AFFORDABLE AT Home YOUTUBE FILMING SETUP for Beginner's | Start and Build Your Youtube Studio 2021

okay so secondly let's talk about lighting now if you've watched any of my videos you probably would have heard me rave about natural lighting and to be honest with you this is the best source of lighting when it comes to filming and that's why you see like vlog contents they always look amazing anytime it's been shot during the daytime so currently i'm using just my window lights and this is such an amazing source of lighting when it comes to video recording picture taking because it just gives you that flawless glow even out lighting at the same time and it's such an amazing budget-friendly free
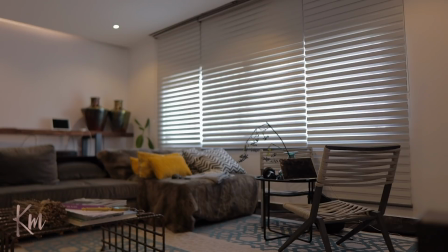4:20 alternative to creating content so if you have a huge window
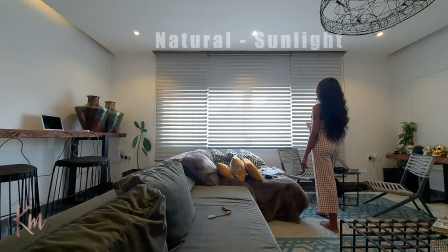4:26 in your living room bedroom wherever you want to set up natural lighting
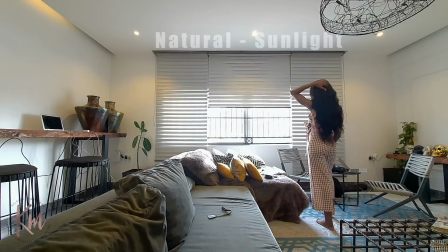4:31 natural sunlight is going to be your best bet right because it's going to help with like lighting up
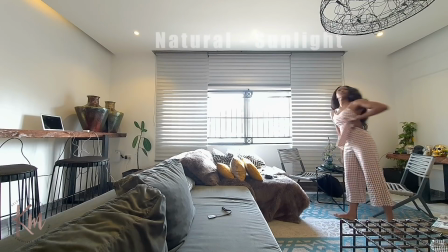4:37 yourself and also your entire scene however if you don't have natural
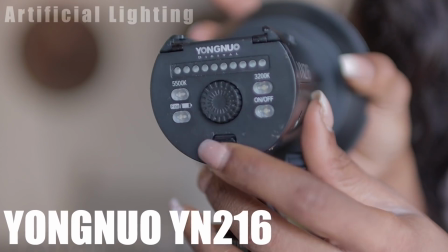4:42 lighting the second best bet is to use artificial lighting and i love led lighting i
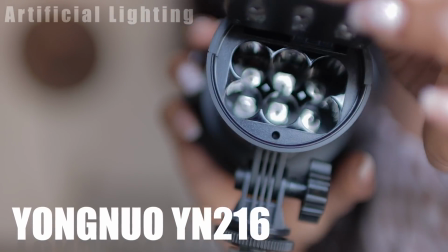4:48 love this one most especially because this one is powered by the AA batteries it's
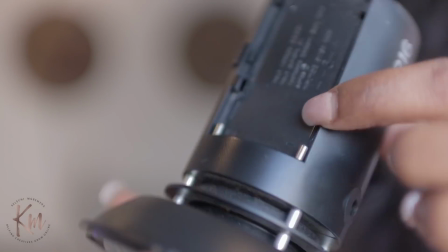4:53 also powered by the normal Sony NPF batteries and it
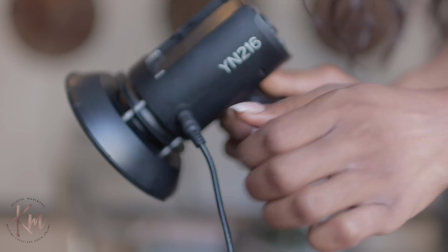4:59 is amazing because it's also powered by a DC AC adapter so you have
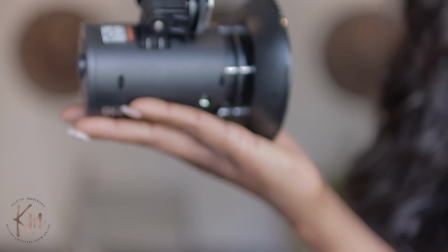5:04 different power sources to help power this little but still very effective lighting it is also flexible it
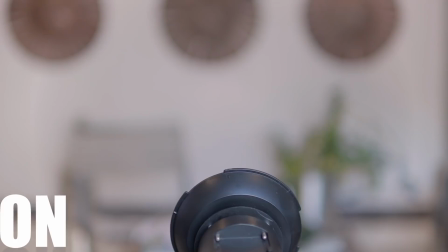5:12 can tilt to different degrees let me just show you guys how bright this lights up the entire scene right
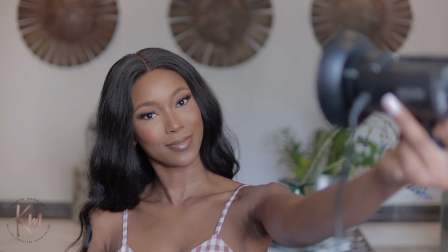5:23 so you guys can see what it looks like directed on my face you can see how
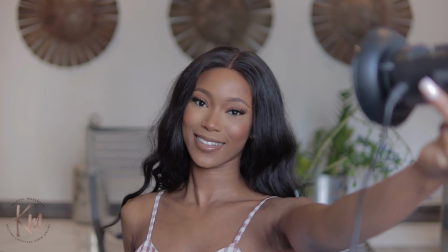5:28 bright this very little and very compact lighting
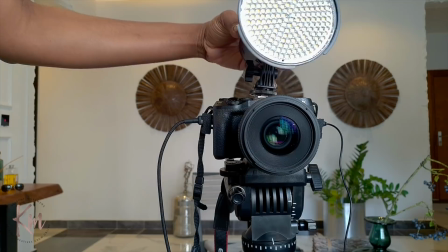5:33 is so I'm just gonna screw this on my camera just to create like a very
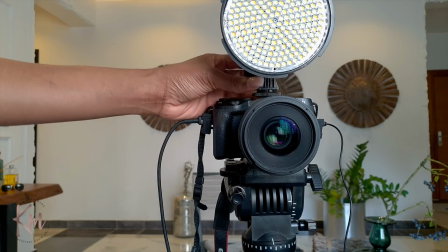5:38 minimal light setup and this is what we get when
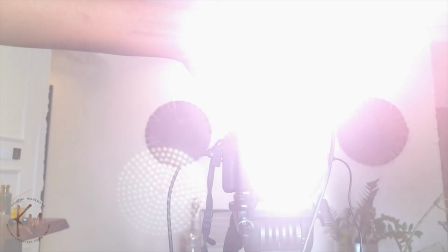5:44 I turn it on so you guys can see how powerful this is so again this is a very minimal setup
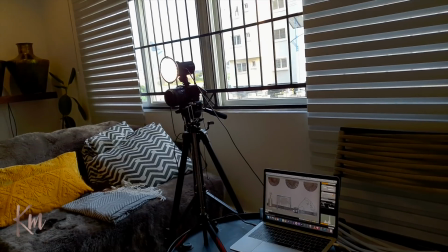5:50 you have your audio you have your lighting and you have your camera and we're good to go now
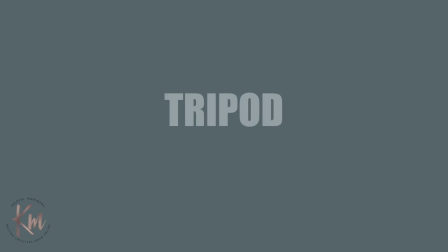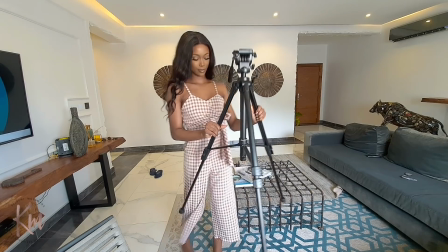6:03 you don't want to forget stabilization because that's also going to help with improving the quality
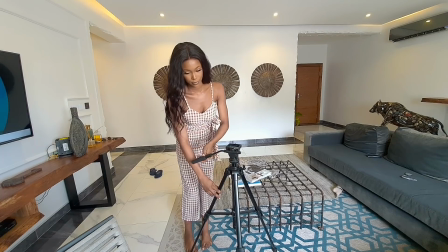6:09 and the stability of your video content now for this i'm going to be using my regular tripod that i use for
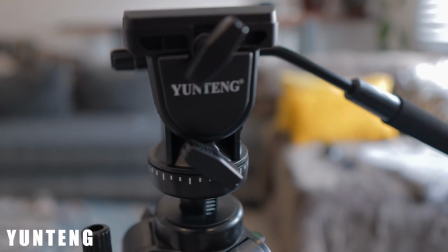6:15 my camera and this one is from a brand called yonteng i think i'm hope i'm pronouncing
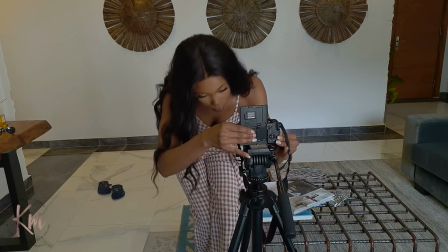6:21 it well it's sturdy i love how it rotates it rotates 360 degree and it tilts um to about i think 90 degree and it's so
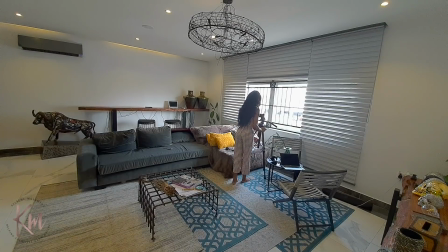6:30 amazing this is what it looks like right now now i love to place this directly in front of my window just to get like that beautiful lighting setup
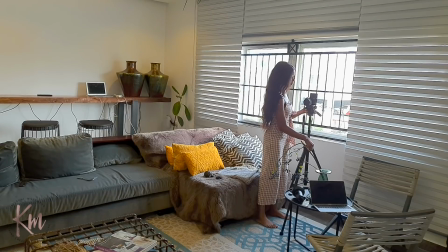6:39 if that is the source of lighting you're using and I'm going to show you an alternative
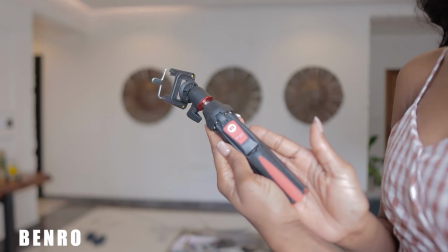6:44 for your mobile phone again you do want to pay attention to this this one is from a brand called Benro and it's just my
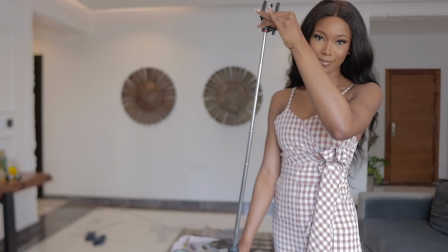6:53 own preference because I already have a tripod stand this is like a
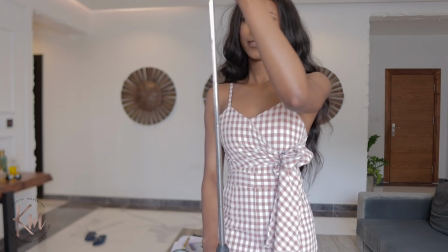6:57 added supplement for me because this one is a tripod but also
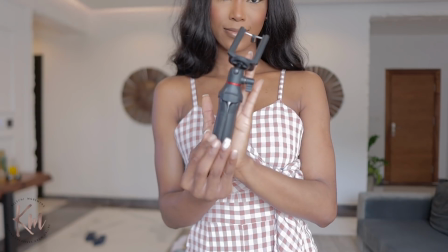7:03 like a selfie stick you can see how long it goes and how then dense and compact
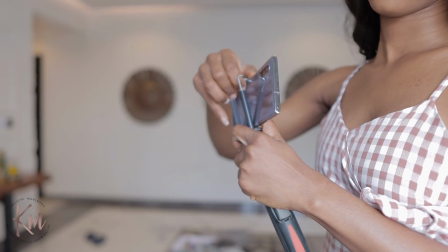7:09 it reduces to and I love to use this especially for vlogging with my phone
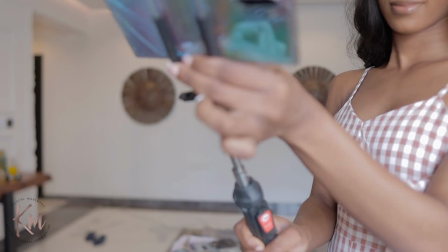7:15 and because this can tilt to about 360 degrees I can
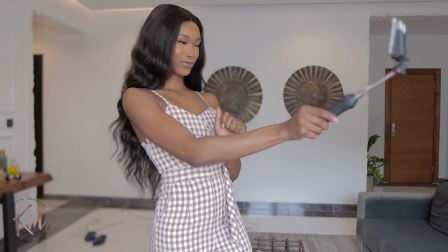7:20 use this comfortably to vlog at whatever angle I want and it works for me.